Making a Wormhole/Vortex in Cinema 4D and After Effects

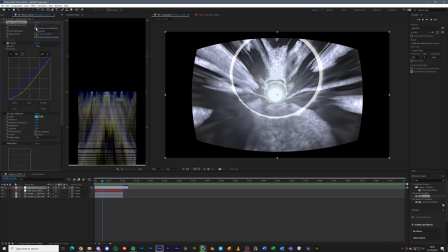4:08 So the first thing I always add is an optics compensation. Obviously when you add it, you're going to have this weird sort of CRT looking effect.
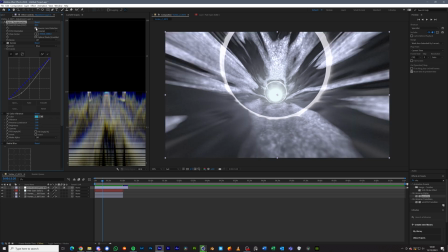4:17 You're going to want to invert that to create a more immersive effect. The next effect you want is the curves effect. Now, because this is a 32-bit EXR sequence, we've got a lot of data, and the black and white values are spread over
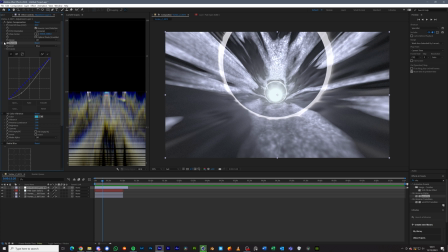4:35 a vast array, if you will. So we get quite a middle grey looking image.
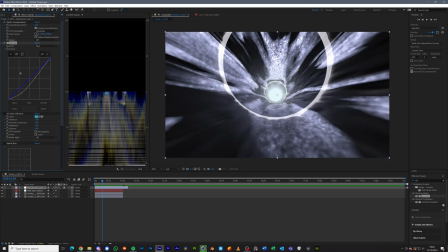4:41 So all we gotta do is we just gotta lower the blacks. That's all we've gotta do, and that just adds a little bit of contrast back into the image.
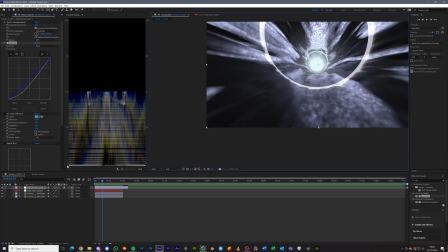4:50 You also want to open the scopes as well and ensure that there's a faint black line below there.
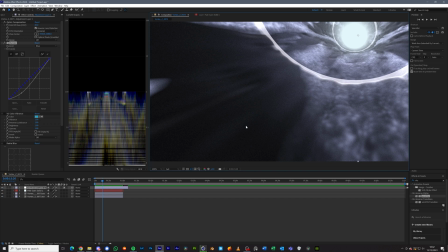4:55 You don't exactly want the blacks to be pure black, you just want them to be essentially dark grey.
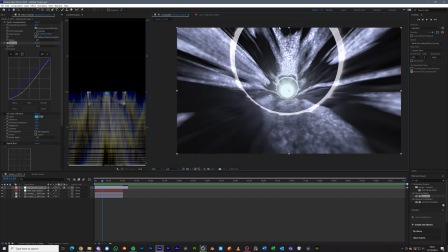5:01 So now we've got a little bit more contrast. We've got the optics compensation working, creating a, you know, an immersive sort of experience for the viewer. But there's still something off, and that is the fact that there's literally no colour.
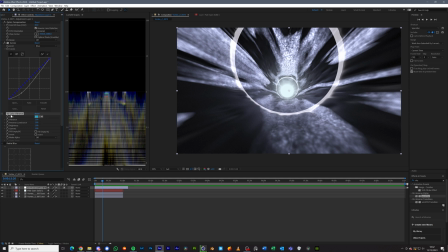5:17 So all you gotta do is add an effect called Video Copilot Color Vibrance. Now this is actually a plugin, so you're gonna need to download this on videocopilot.net. Don't worry, it's free. All you gotta do is download it and put it in the plugins folder for After Effects.
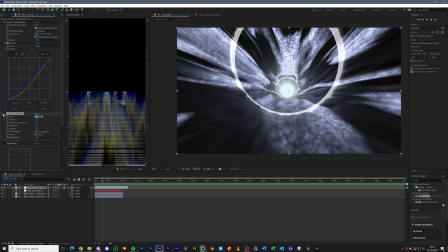5:34 I'll put the path in the description down below. So when you add a color vibrance, you get this eyedropper tool and a color picker. Now this works in hexadecimal with a little hash right here. Personally, for this project, I wanted to go for a sort of hazy sort of blue.
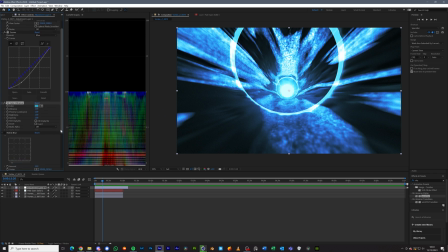5:52 And even at this point, there's still something wrong with this render. It still looks unnatural. The toruses, which are supposed to be energy fields, still look out of place. That's partly due to the fact that this is a still frame because I haven't finished rendering the sequence. But this is also that we haven't actually added any motion blur.
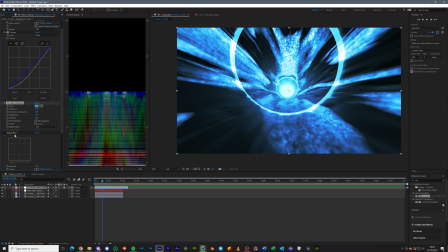6:11 So all you got to do, especially if you don't have any motion blur, is add what's called a radial blur. So there you go, it looks a lot better. We've got these energy sort of fields are now blurred and look a lot nicer, a lot more pleasing to the eye than before.
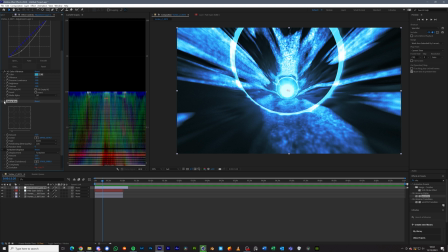6:31 There's before, there's after. You can definitely see an improvement because this is how vortexes are supposed to look. What I like to add, especially when I've rendered a sequence that moves, of course there's a sequence, is a turbulent displace, and that just creates a more organic feeling.
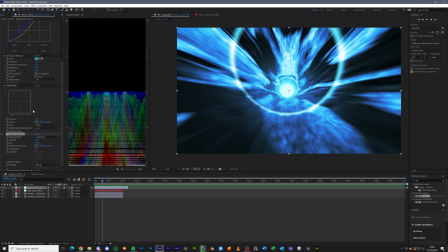6:49 In Cinema 4D, I've already animated the noise with an espresso tag. That's for a whole nother video, but stay tuned. But the turbulent displace just adds a little bit more spice. Just think of it as adding, you know, a bit of salt to your fish and chips, for instance.
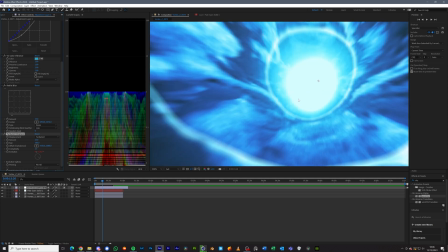7:06 So once you've enabled this, you get this sort of warpy looking effect.
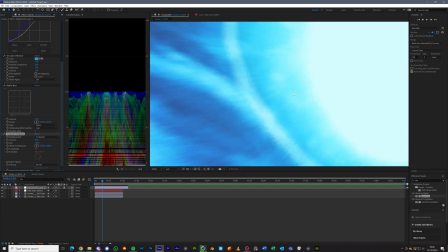7:10 Now, if you don't know what turbulent displace is, then you really shouldn't be watching this video because you're clearly inexperienced.
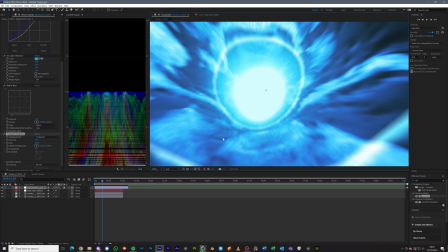7:16 But this is one of the easiest effects to understand, really.
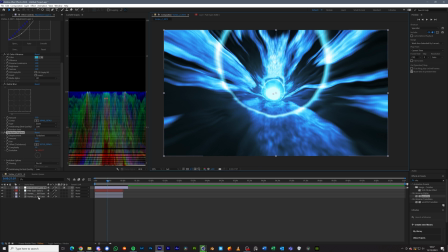7:20 You've created what looks like a pretty nice image of a vortex. Of course, even with all of these effects enabled, because we added an adjustment layer, this is all non-destructive, so I can go back into the solid.
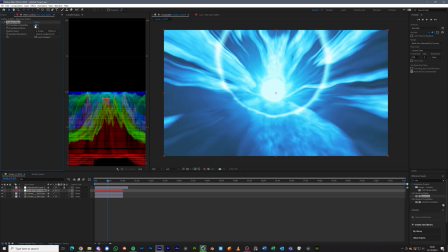7:34 I can increase the proximity of the fog if I so wanted to.
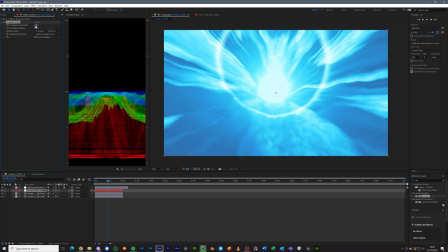7:39 You know, I could have it right up against your face like that. And that's the beauty of using adjustment layers.
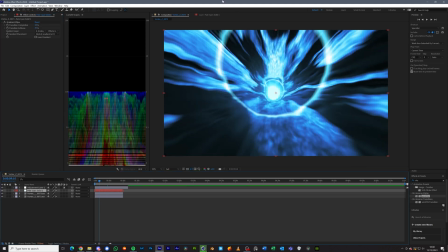7:46 I hope this enlightened you in terms of, you know, how to make your images look decent for once.
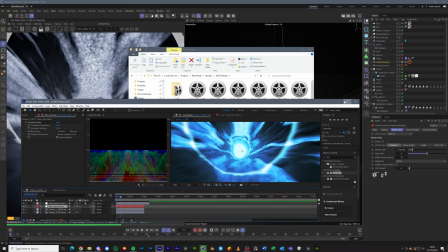7:52 And I'll see you in the next video. But for now, goodbye.